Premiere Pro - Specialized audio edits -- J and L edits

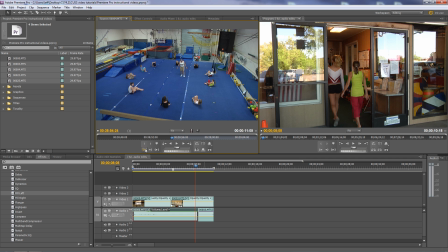4:11 It says now. That's where I want the video to begin, so I'll put an endpoint there. And let me just drag this down. Now, I could go like this.
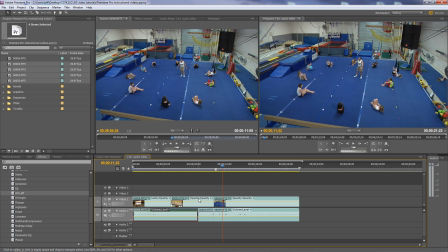4:26 Or I could take his audio and bring it under the preceding clip to kind of ease into him there. So I'll take audio that precedes him saying the word now. And the way I can do that is I can simply do the same rolling edit I did before, but I want to show you how you can overlap clips a little bit.
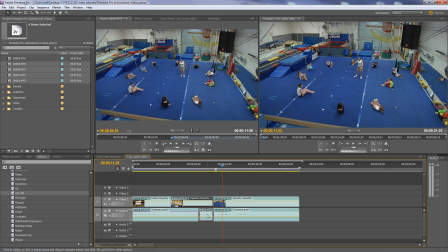4:41 First of all, I need to get rid of this thing. So I'll click on that, but you see when I click on that, I select the entire clip, the linked portion of the video as well. Hold on the Alt or the Option key, click on it, that'll select only that portion of the clip, and I press delete and that guy's gone. I didn't have to do that. I could have made it go like have silence there or something like that, but this makes it a little bit easier.
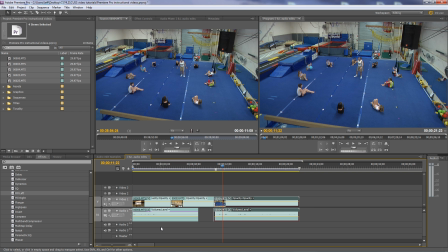4:58 And I want to take this audio portion and drag it down so I can extend it underneath this clip, and you can see how they overlap. To do that, you just drag this portion down, and it doesn't unlink it, it just puts on a different track. Let me expand the view of that track so you can see what's going on.
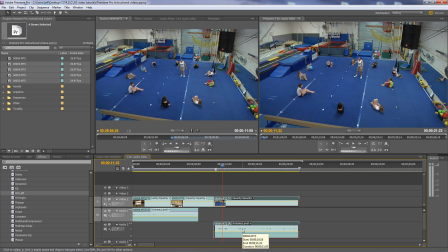5:13 Drag this down a little bit. Now again, I've got that where the left channel is the room noise and the right channel is the wireless mic, but now I really want to hear him, so I'm going to fill right now. I'm going to fill the left channel with the right channel so I hear just his audio, like that.
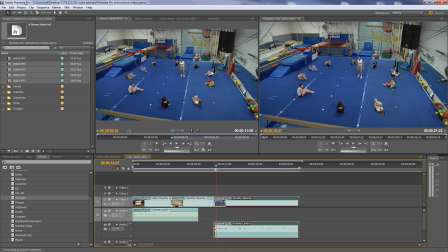5:28 And now what I want to do is extend his audio, so I'm going to hold down the Alt key, so I just have the, when I click it, this be the audio that's selected. I'll extend him underneath the previous clip. But I really kind of want to extend the exterior sound a little bit farther, so it just fades out as this exterior shot fades out.
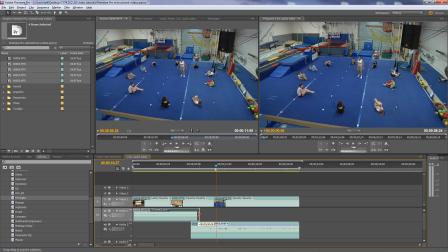5:45 So I'm just going to click Alt or Option that one and drag that one to the right as far as I can. As far as it goes, that's the end of the clip there. All right, now I'm going to gradually fade this exterior out. And the way I do that is with keyframes.
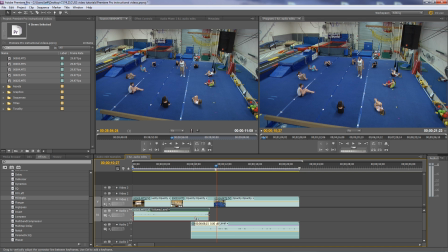5:58 So I'm going to add keyframes. The way you add keyframes inside a clip, inside the sequence, the timeline panel, is to simply hover over this little yellow line, which is the audio rubber band, audio volume rubber band. Hold down the control or the command key, control Windows, command Mac, and when you do that, a little cursor changes to a plus.
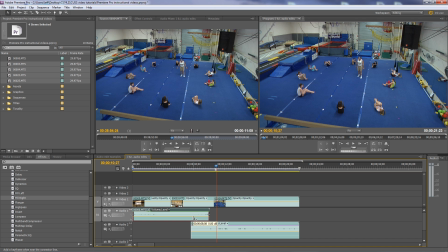6:17 I think you can see that below the arrow. There's the plus. And I click and that adds a keyframe. I add a second keyframe. Where I place them is not that important because I can always move them later. So I add four keyframes. I want to fade this guy down, so that keyframe is where the audio starts, but I can grab this keyframe and drag it down to about there.
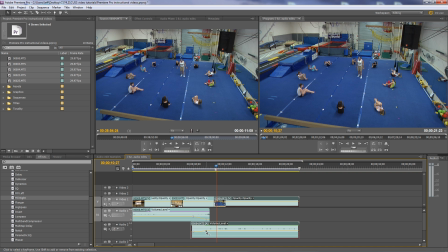6:35 And this guy I want to fade up, so I want to have him to fade up, so I'm just moving him over, drag this guy down to fade him up.
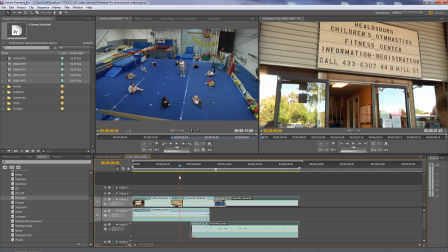6:41 So let's see how that sounds there, as the exterior fades and the interior goes up.
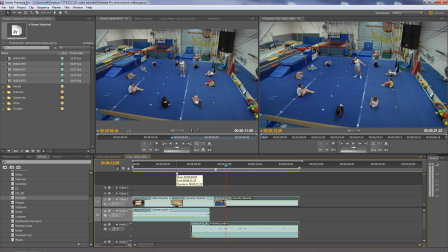6:51 So you see how that works? It eases you into the next shot. And let me show you one more example of that. Let's see how this goes here.
Hold one.
So I'll just say where he's finished his hold there.
10 second hold.
And we'll just do that, and I'll just trim it to there. I want to go to a different scene inside the building here where someone's on a trampoline.
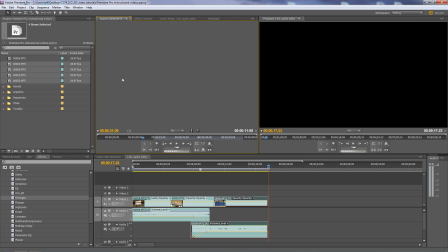7:11 Let's go to that one.
On the trampoline you can...
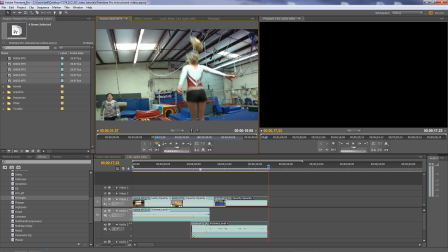7:16 So I want to take the sound of the trampoline and put that under his talking so he can anticipate the next shot. So I'll just take that shot and put it right here. That's where the video begins.
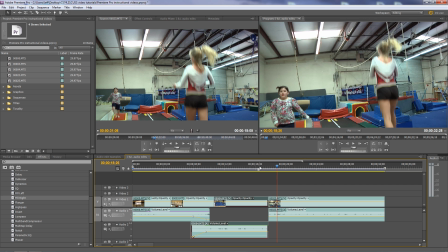7:30 So we go like this. That would be kind of abrupt, right? So what we can do is we can take this sound of the trampoline. I'm going to drag it left a little bit, just the audio portion. And again, I'm going to fade it up by holding on the control key or the command key to add keyframes.
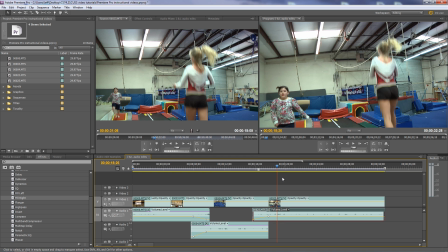7:46 Drag that down. That's where we can fade it up a little bit. Let's see how that quick edit.
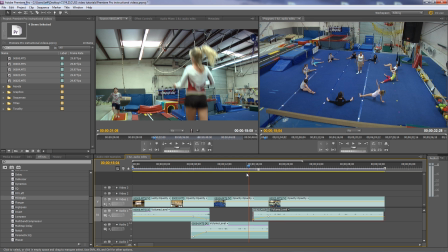7:51 See how that quick edit works here.
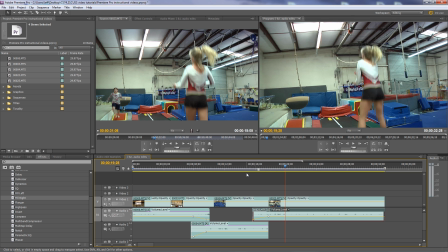7:55 There you go, so it just eases into the next shot. And now she's going to jump forward.
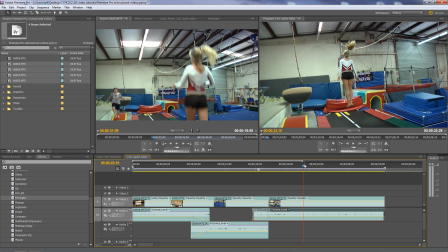8:00 And I told you I wanted to also explain how you can use audio from one clip with video from another. Let's see where she hits this, where she hits the boom right there.
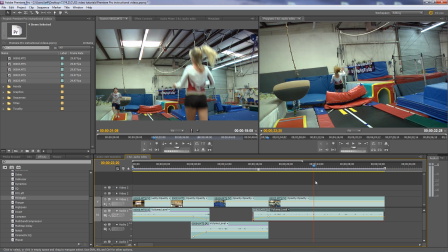8:10 I want to actually get a tight shot there of that. So I'm going to mark this spot in the clip by pressing the asterisk key on the keypad, on the numeric keypad.